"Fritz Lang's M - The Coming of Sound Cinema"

Most cinephiles would know that sound cinema began with the release of The Jazz Singer in 1927.
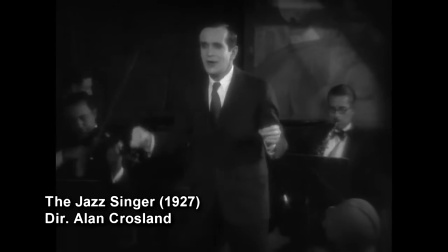But despite the incredible innovation that film made, and the flood of dozens of new sound films immediately following,
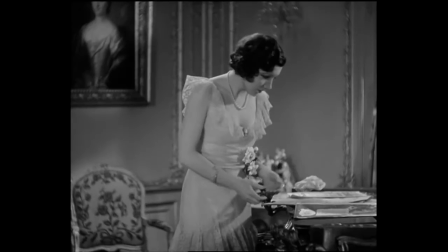sound wasn't actually utilized much in the first few years of its existence, and it wasn't utilized very effectively.
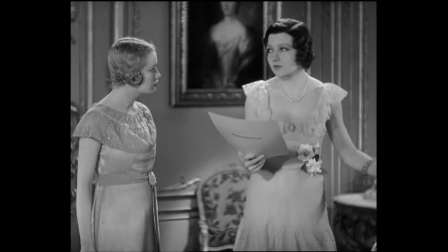It was used mainly to deliver exposition, and because the microphones were extremely heavy, it made it very difficult to record sound and image simultaneously.
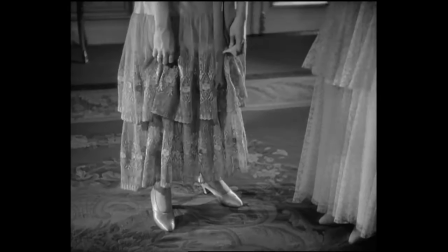And if the filmmakers did decide to record them simultaneously,
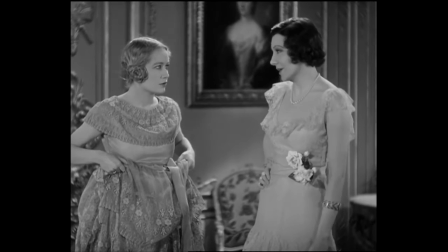that cinematography became limited due to not being able to move the camera as much since they had to keep up with the microphones.
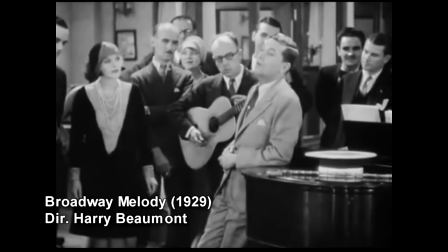So film started to become a series of shot-reverse shot dialogue scenes, with sound being used for nothing more and cinematography would largely be static.
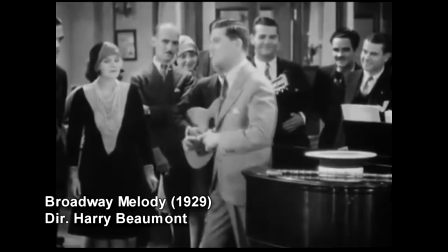This is what many film scholars would label as the transitionary period for sound.
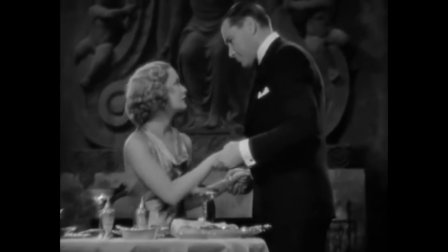1932 was the breakthrough year with classics such as Trouble in Paradise and Scarface.
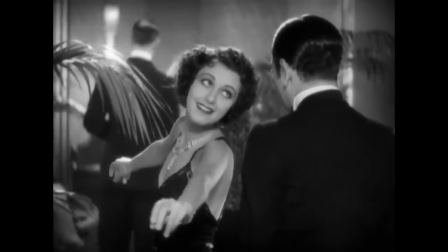But there was one film prior to this industry-wide breakthrough that was the first to crack the barrier that sound had first introduced.
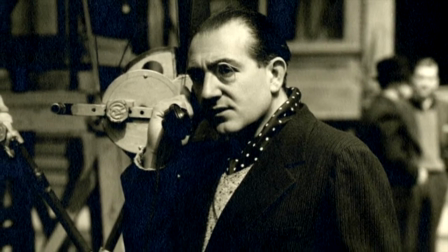In 1931, German filmmaker Fritz Lang, who had already been known for his silent classics such as Metropolis and Destiny,
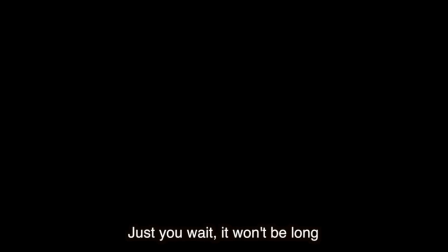released his magnum opus titled M. In M, Lang used sound to create a specific mood for certain scenes,
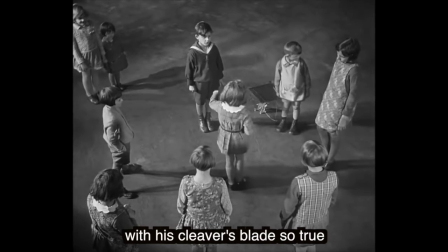connect multiple scenes together in a fluid motion, and create important plot points that would be integral to the outcome of events.
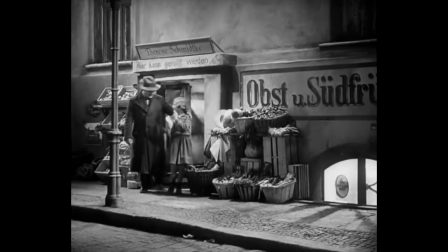Lang chose to shoot 2/3 of M silently, and would later record the audio separately and sync it up with what he'd already shot.
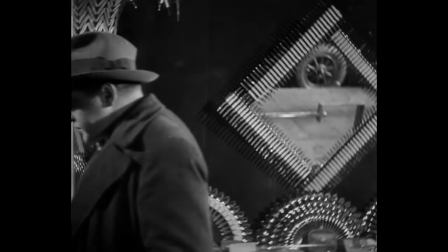Danish filmmaker Carl Theodor Dreyer would do something similar in his film Vampire just a year later.
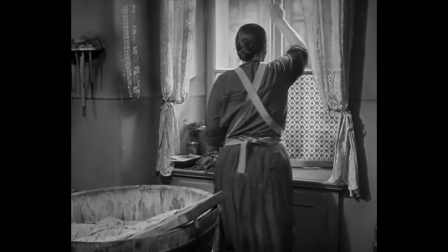This allowed Lang to move his camera freely without being bogged down by the heavy microphones at the time.
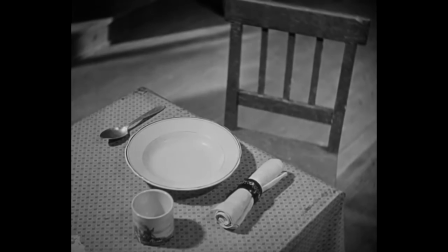There are several methods Lang used and even created for the first time.
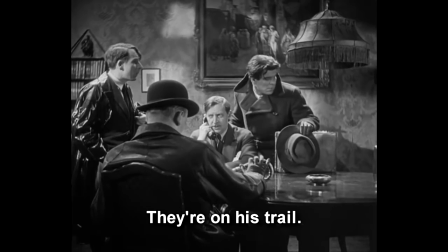In one scene, Lang intercuts between a group of criminals and a group of city officials, both discussing their own plans to catch the child murderer who is on the loose.
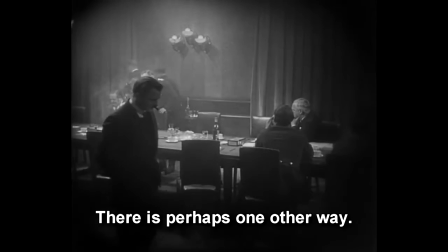The lines of dialogue smoothly help the constant transitions between the two settings and helps to link the two scenarios together.
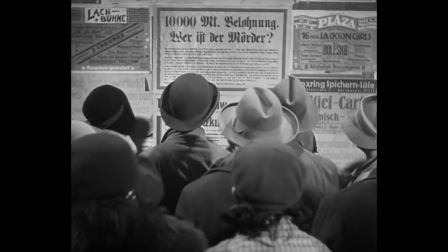He does something similar in another scene when he chooses to have a narrator, who is a character within the film,
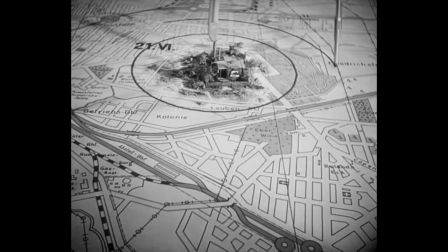speaking about how they will catch the killer, while Lang shows us various scenarios of the police scouring the streets for clues,
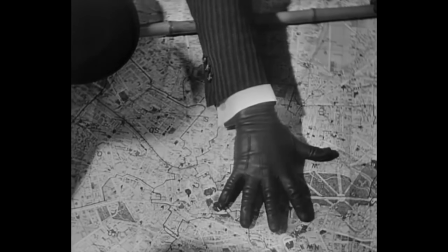which perfectly matches with what the narrator is describing.
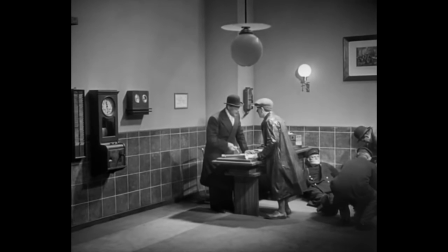Lang also used off-camera sound, such as in the scene when the little girl jumps out of the way when a car comes driving by.
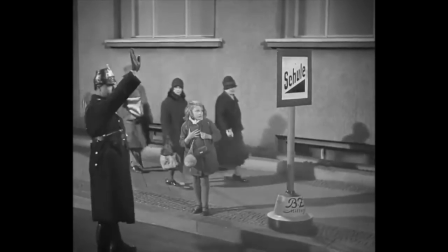We hear the honking of the car before we see it. Lang even created what we now know as sound bridges.
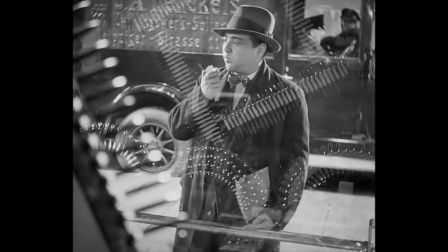He'd take a sound effect or line of dialogue from one scene and overlap it with another.
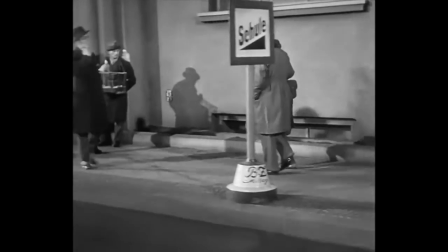For instance, when one of the men looking for the murderer gets caught by the police, he says a line,
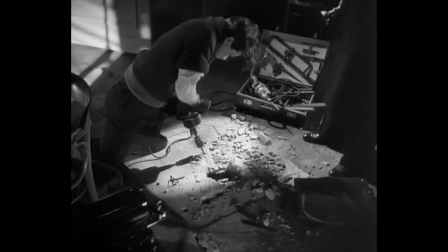and while Lang holds on the current scene, the audio from the following scene already appears before Lang has even cut.
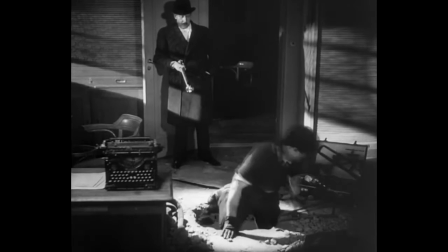This is another example of Lang using sound to link scenes,
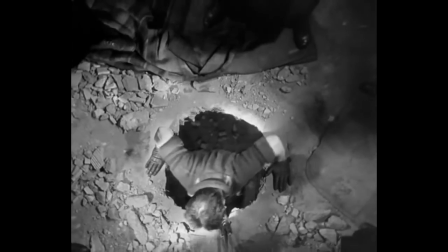since you could actually be mistaken by thinking that the line the man says in the next scene is a part of the prior one,
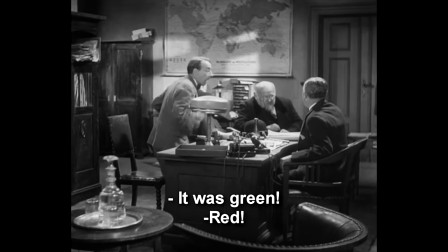since he is trying to convince the police of his innocence in both scenarios. It's a bit like that scene in Dr. Zhivago.
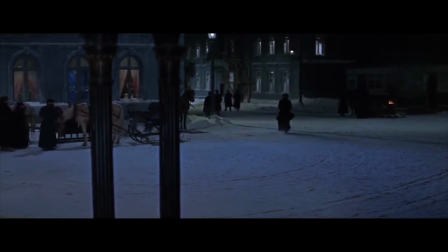Merry Christmas, Miss Lara! Oh, thank you, and Merry Christmas to you.
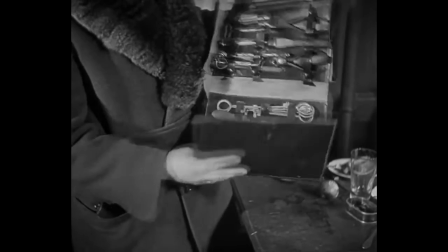Which reinforces just how influential many of Lang's techniques were to future filmmakers.
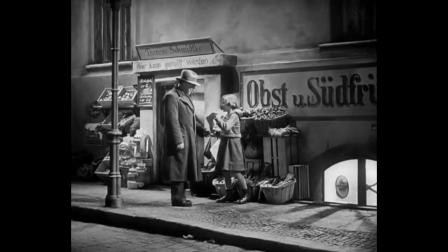Another effect Lang would use to smoothly transition between scenes is merge two different sound effects, such as the chirping of a cuckoo clock and the honking of a car.
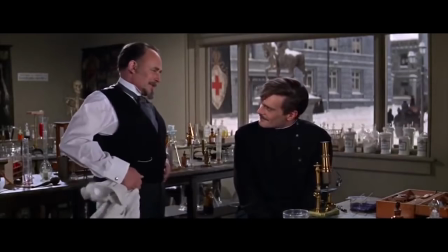Coincidentally, or maybe not, David Lean liked to utilize this technique as well.
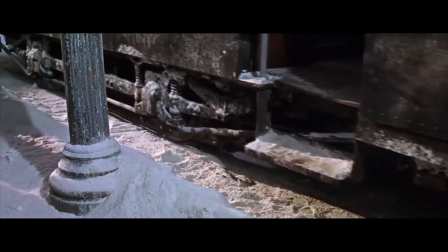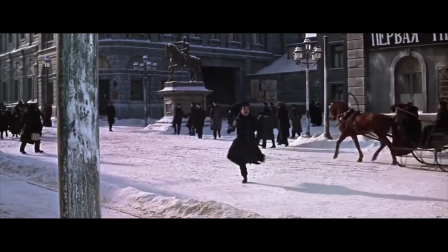Lang was clearly very influential for Lean.
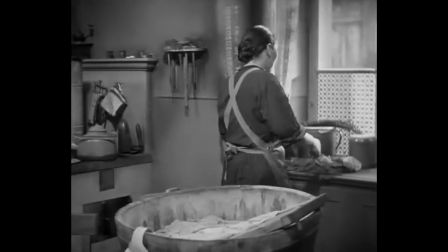Right after the little girl from the opening scene goes missing, we hear her mother calling out for her as Lang cuts to the empty stairwell of their apartment.
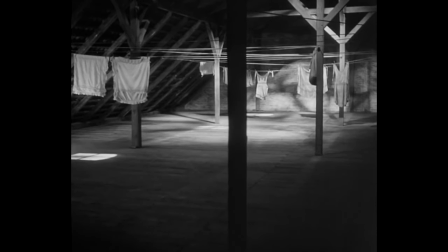If done in a silent film, the audience would just assume this cut meant a new scene or even an entirely different location,
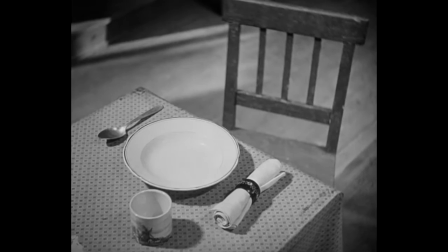but being able to overlap the shouting from the mother not only shows this is the same scene,
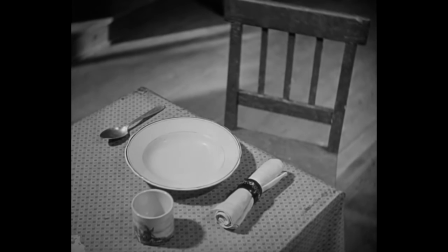but reinforces the idea that something bad has happened to her, especially when Lang cuts to a shot of the ball she was playing with,
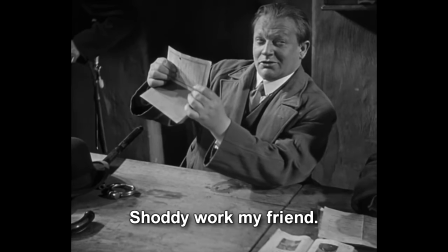now deserted all by itself, and then to a shot of the balloon the murderer had bought her,
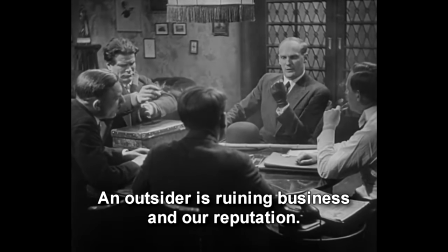now also deserted. Despite Lang's accomplishments with sound in this film, he actually chooses to go silent with these couple shots,
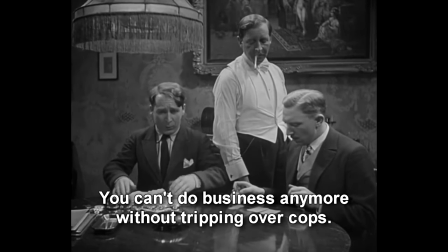even more silent than most actual silent films would, since there's also no musical accompaniment like most silent films would have utilized.
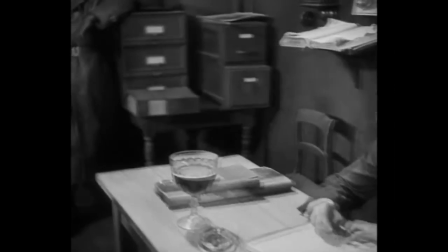The juxtaposition of sound throughout the first 5 minutes or so of the film,
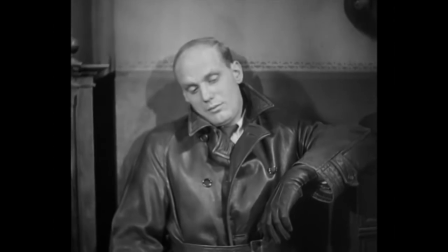only to cut to increasingly more eerie shots that imply the little girl's abduction while drowning out her mother's shouting,
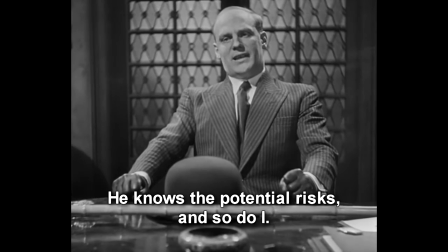creates a psychological impact on the audience that wouldn't have been possible had the entire film been silent,
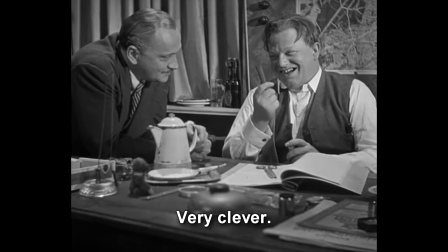which demonstrates that with sound also comes the responsibility to know when not to use it.
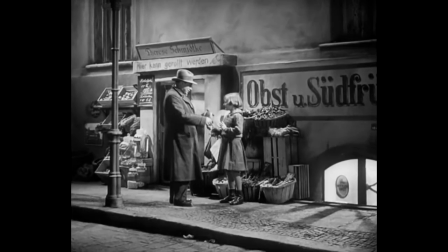And perhaps the most vital part of the film uses sound for the murderer's whistling. The first time we see him kidnap a victim, we hear him whistling a tune.
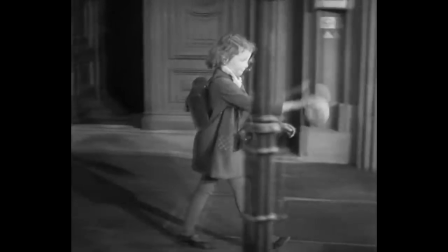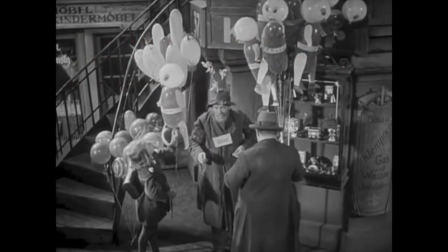Much later on in the film, the blind old man selling balloons from the beginning of the film recognizes the tune,
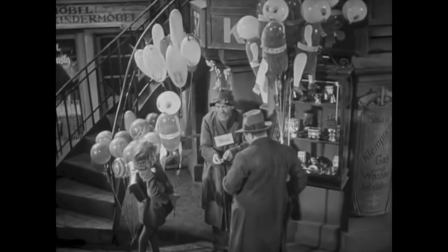realizing that he first heard it the same day the little girl from the beginning was abducted.
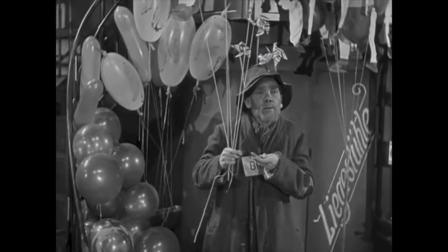Nano, das habe ich doch schon mal gehört.
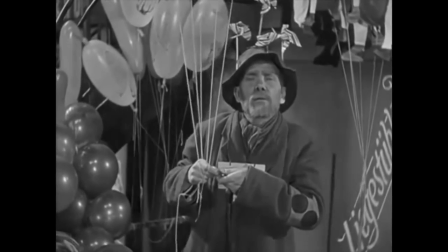Leads to the murderer's presence being known to the mob that's looking for him, and a chase ensuing, which then leads to his capture.
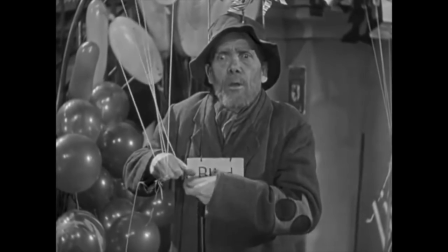Sound still very much exists in silent films, it's just that we can't hear it, but the characters can.
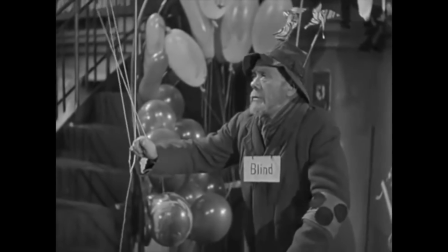We could have easily had the old blind man hear this tune in a silent version of this film, but we as the audience would not have been able to put two and two together,
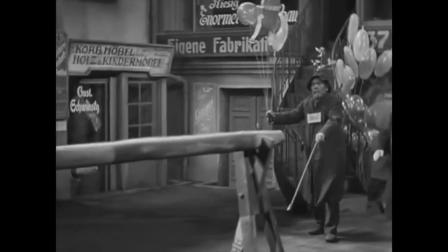since we have no idea what the whistling sounds like. But with the use of sound, we are able to pick up on exactly what the old man picks up on.
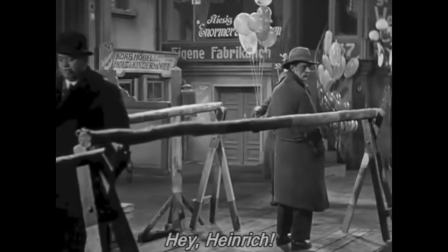I don't think it's any coincidence the writers made the man who recognizes the song blind.
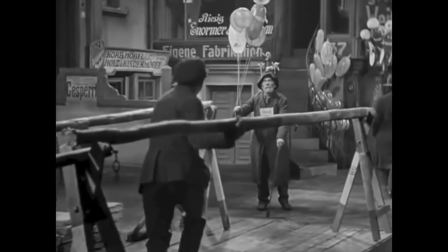It reinforces the idea that in some situations, sound is more vital than sight.
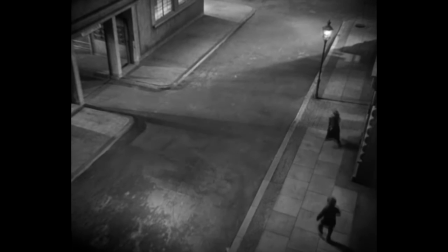This plot point eventually leads to the murderer's arrest, a crucial part of the film that could not have been done had this been a silent film.
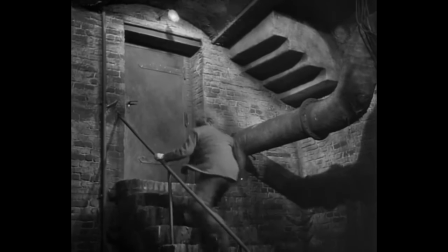Lang clearly knew that sound could be used for far more than just shot-reverse shot dialogue scenes and musical numbers.
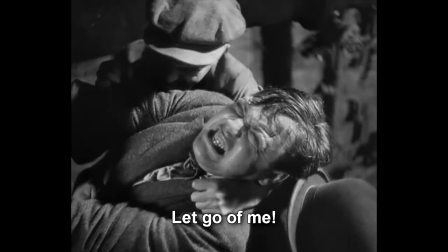Sound could create another layer to cinema, and rather than using it as a crutch like so many films nowadays,
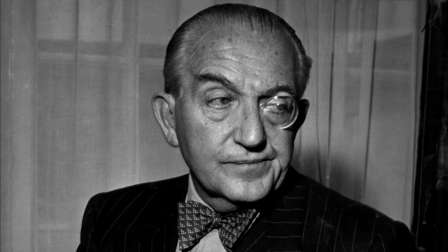Lang used it to expand upon the medium of film, in a way few filmmakers have since.